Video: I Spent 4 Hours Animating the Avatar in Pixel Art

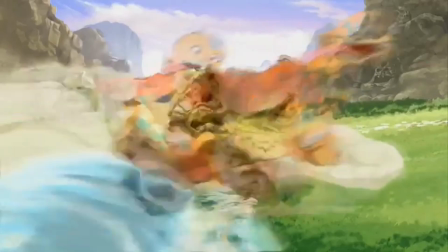Hey, I'm Booger Boy, and I spent a few hours converting the iconic opening sequence of Aang on his air scooter into pixel art,
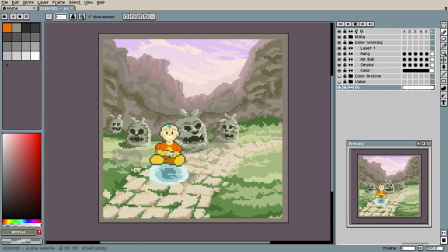and I want to show you exactly how I did it and what I learned along the way. So, yip, let's get to pixeling.
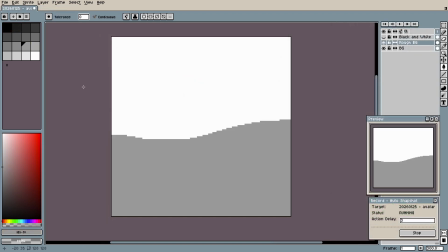I knew I wanted to animate this once the art was complete, so I thought the best thing to do was to use at least two layer groups, one for the static background and one for Aang and his air scooter.
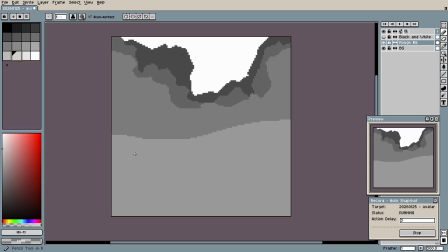I started with the background because I found it's easier to get a sense of your resolution once you have some big shapes and values on the canvas. In this case, the canvas is 128 by 128, and it would be really hard to know right away how big to make Aang. Even just a few pixels too big or small would be a crazy difference in the amount of details that you could include.
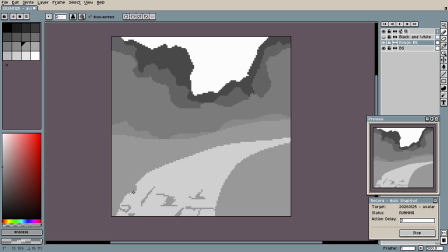So, like I said, I was just focusing on big shapes and silhouettes and only using a handful of values at the start.
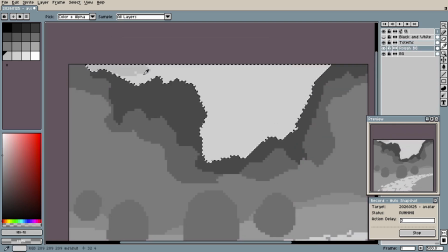After about 15 or 20 minutes, I had a decent grayscale layer, which is really going to help with the rest of the workflow. However, I still have not mastered the element of value bending yet, so I had to go back and correct a few mistakes.
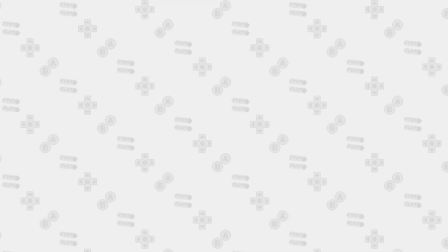If I put the piece side by side with a grayscale screenshot from the reference scene,
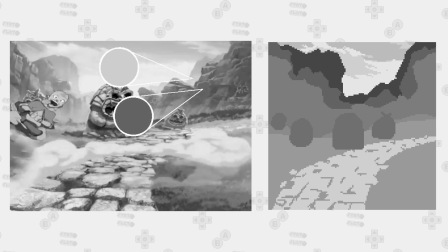you can see that the value of the mountains in the background actually increases as the mountains get further away.
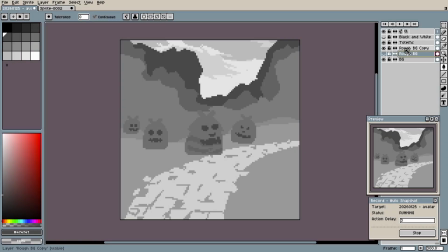This is called atmospheric perspective, and a general description is that as things get significantly further away from the viewer, they also tend to get hazier and lose contrast. So, I reversed the value structure of my mountains to account for this atmospheric perspective,
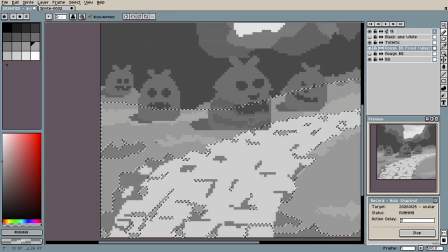and I also fixed a few other issues with the foreground and these kind of, samurai totem statue things. They look a little bit like cats or jack-o'-lanterns to me, but this was good enough, so I decided it was time to add some colors.
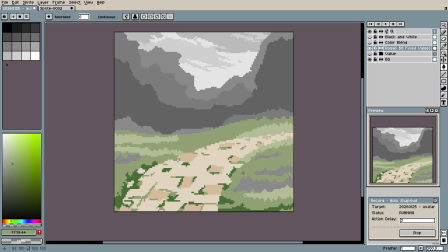It took probably 5 minutes or so for everything to have a color and for this whole piece to start coming together. What I did was pick a hue on the hue slider, and then I was just approximating a saturation and a value, and it was really starting to look good in my opinion. I could have used the eyedropper tool to pick the colors directly from the reference,
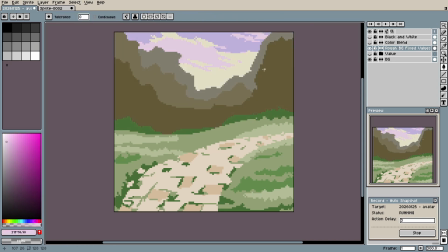but that's something I only do in a pinch because I found that it doesn't work very well, and it's also not teaching me anything about how colors are constructed with the hue, saturation, and value, or how they work together on the canvas. Once I had the rough colors in place, I spent maybe 30 minutes just tinkering with the stone path.
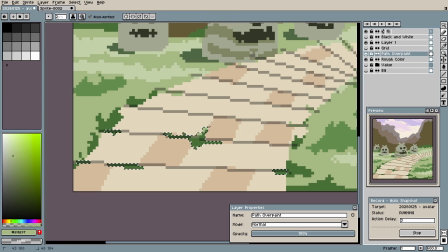I had to overlay a kind of grid to help account for the other kind of perspective, which is called linear perspective. And this is usually what people think of when they hear perspective in art, and it's basically when things look smaller as they move away from the viewer.
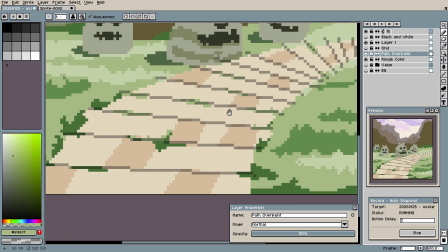So this grid is helping me better understand how the size and layout of the stones is changing as they get further away and curve off screen to the right.
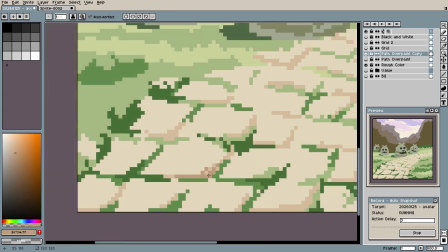Not only does it make placing the individual stones way easier,
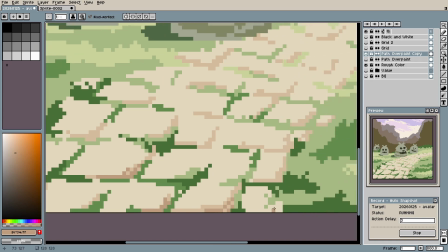it also helped me accurately place these little patches and tufts of grass poking through the path, which really helped to sell that worn-in feeling.
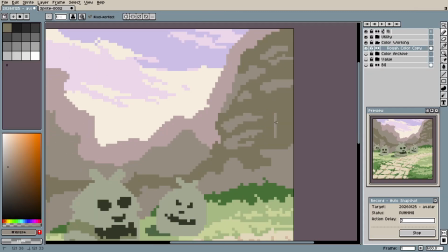Next, I looked at the reference and did my best to convert the medium and small shapes of the mountains into pixel art form.
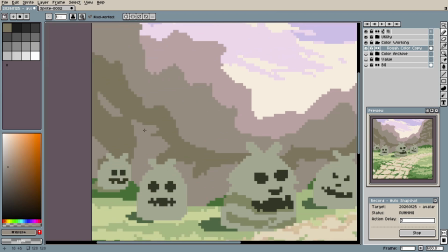I have a really hard time visualizing form in my head,
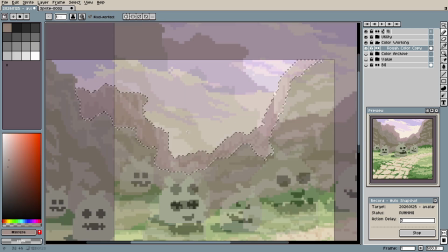and I haven't done nearly enough studying of rocky formations specifically, so I can't just generate those correct forms out of thin air.
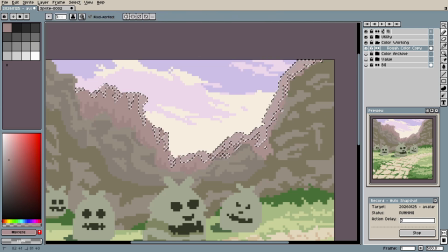However, as long as your values are good and the shapes are close enough, for a background element like this, the viewer's just gonna see it out of the corner of their eye and say, hey, that looks like a mountain to me. So I didn't spend too much time getting the details absolutely perfect here.
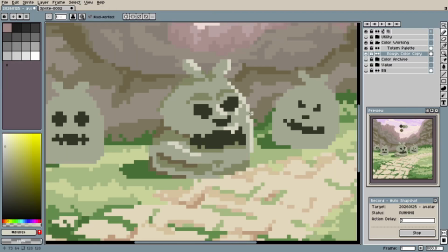The last bit of coloring is on these mysterious totems,
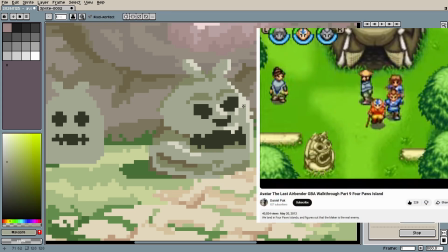and the only thing I could find about them was this really obscure Game Boy Advance walkthrough video from 2012. This totem from the game looks very similar to the one in the reference, and it's also on Four Paws Island,
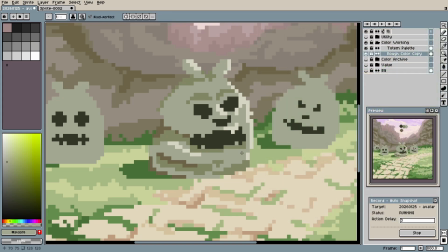which leads me to believe that these are indeed cat totems, so I guess that's a fun little fact. But anyways, they're looking a little flat, and the easiest way to give them some dimension is to add shadows and highlights. I also threw in a mossy green for some texture, and took a step back to see how everything was coming along.
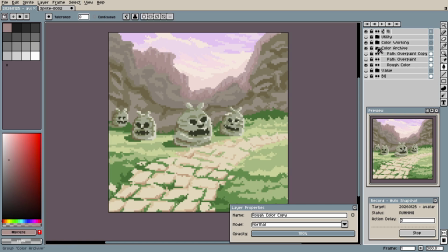I'm really happy with the colors and the silhouettes, and especially with this one cat totem that kind of reminds me of a cat meme, so I gave this a stamp of approval and moved on to the star of the show. Well, okay, not quite yet.